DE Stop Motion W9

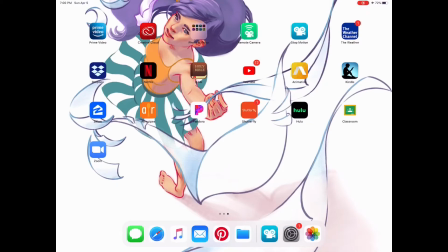[0:00]
Hey stop motion class. Today we're just going to review some things that most of you probably already know as far as how to use the app, but I know several of you probably haven't picked it up in a few weeks and might need just a refresher on where some of the buttons are, how many frames per minute or per second we're animating at, things like that.
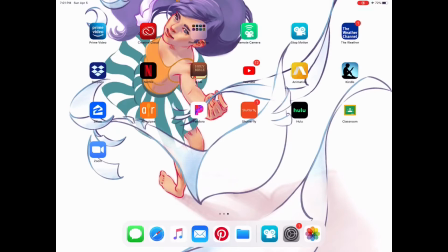[0:19]
Also, for the parents who just want to be aware of how the app is used, this will be useful to you if you haven't picked it up yet, but you feel like you might need to help your student troubleshoot a little bit. I'm also going to give you just a couple of tips on how to animate with a paper puppet,
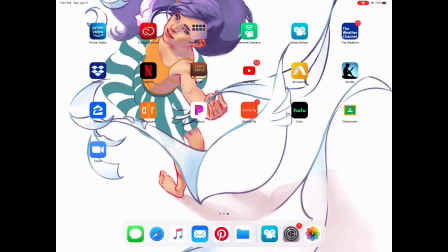[0:35]
because it is largely the same as animating with a clay puppet, but there are a few differences and a couple of things that will make it easier for you. I'm also working on an iPad, which means that my menus might look a little bit different than yours, but they should basically be the same.
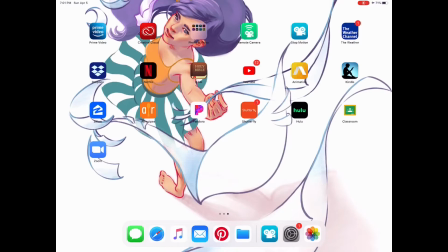[0:55]
All of the icons should look roughly the same. So hopefully watching me go through it on my iPad will help you be able to navigate it with yours.
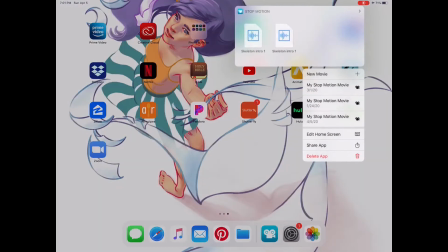[1:04]
So look for your stop motion app, which is, it's this blue one with the camera.
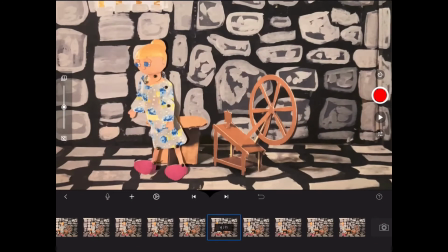[1:10]
Go ahead and open it. If you find that you're already in a scene, down here in the bottom left-hand side is that little arrow there.
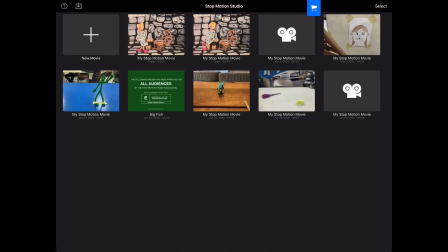[1:18]
You can just click that to go back. And now you can go to New Movie.
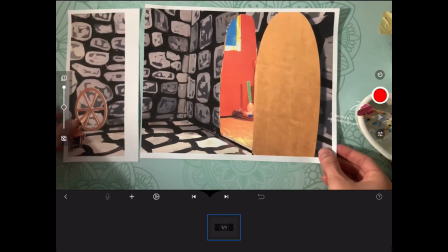[1:23]
And here you can see what I've got on my desk here. This is one of the scenes that my kids will be using.
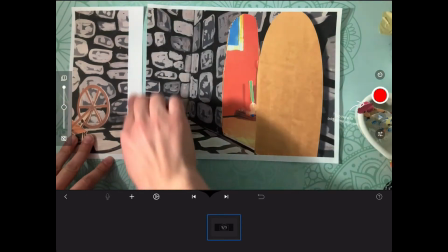[1:32]
I left this margin here so that I could glue my scene together.
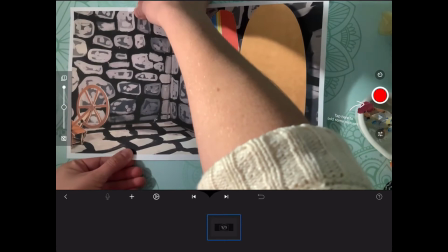[1:37]
But if you want to use tape, it's totally fine. Whatever you want to put your set together with is up to you.
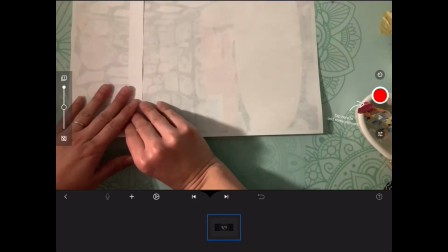[1:45]
Just make sure that if you use tape, you do it on the back, because even a clear tape will pick up the light differently than your paper,
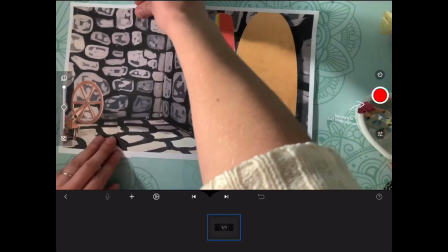[1:52]
and you'll have this weird strip in the middle of your scene.
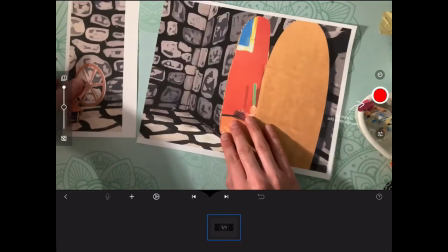[1:58]
So for me, I've left this margin to go ahead and glue it.
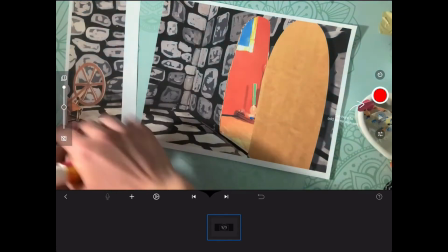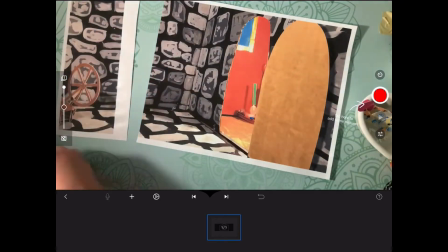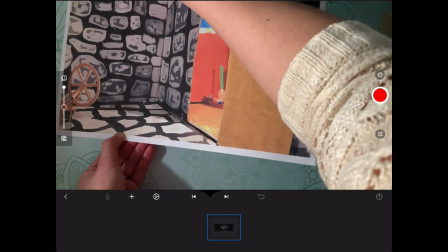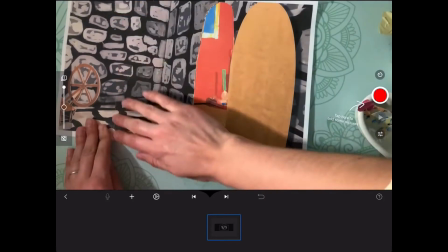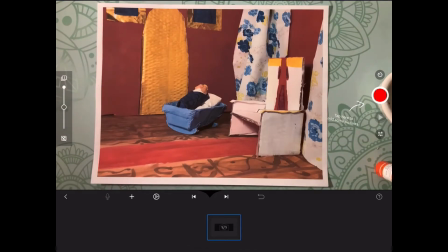[2:23]
Most of the scenes were photographed with the props already in them. There are a couple of props that you might need to cut out if you need like the hay or the gold. But in this case, I've got the throne. And I think these are really the only two instances where you may need to do something about the prop in your scene.
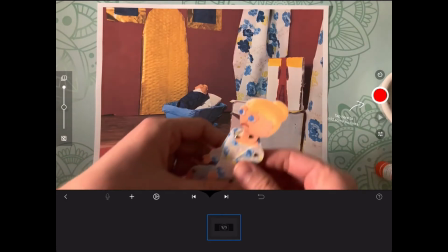[2:41]
But when you have the queen sitting on the throne, and I've got the miller's daughter here because that's one of the puppets that my kids need,
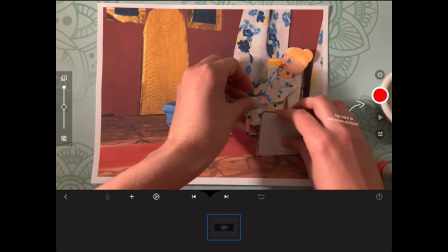[2:48]
you're going to want them to be sitting on the throne,
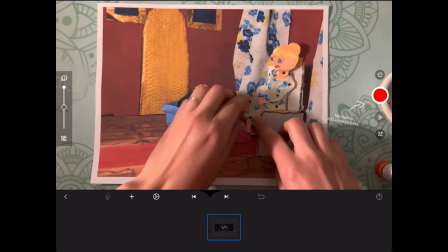[2:51]
kind of overlapped by it, not just on top of it.
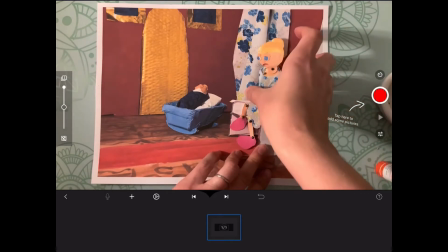[2:59]
So what I did is I took an X-Acto knife and I just cut the photograph right
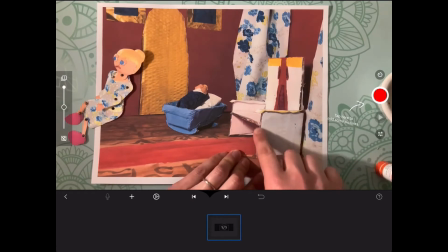[3:05]
along the edge of where I would want the throne to be overlapped. So I've got this little flap here that when it's down, you really can't even tell,
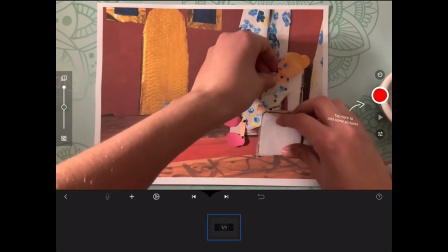[3:17]
but I can also lift it up and put a puppet inside of it.
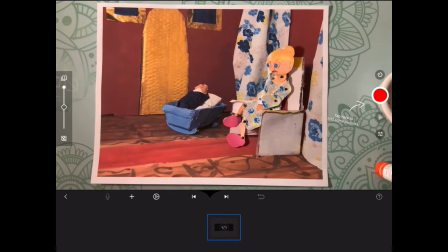[3:23]
So the miller's daughter looks like she's sitting on the chair, not in front of the chair.
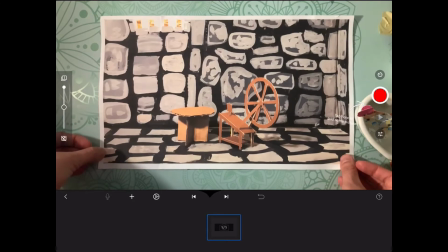[3:30]
I've gone ahead and switched out my background because I'm going to be doing our demonstration with the miller's daughter,
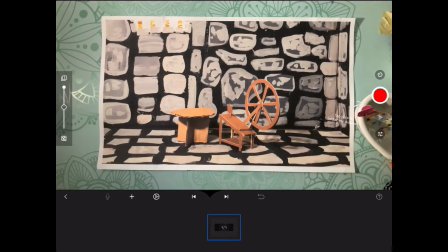[3:36]
and this is one of her scenes right here. Notice that I left a 1/4 inch margin
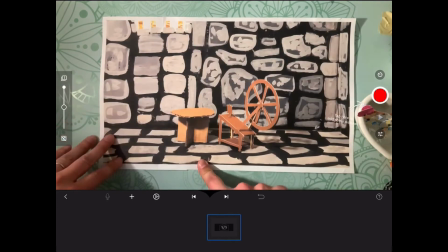[3:45]
all along my scene here so that I can go ahead and tape it down.
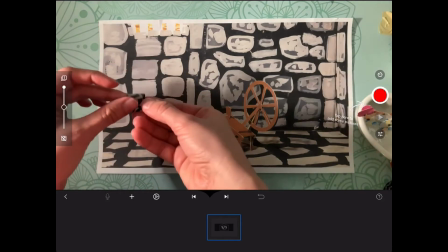[3:51]
But if you didn't, don't worry about it. You can just take your tape and roll it up like this and stick it at the bottom of one of your corners to tape your scene down.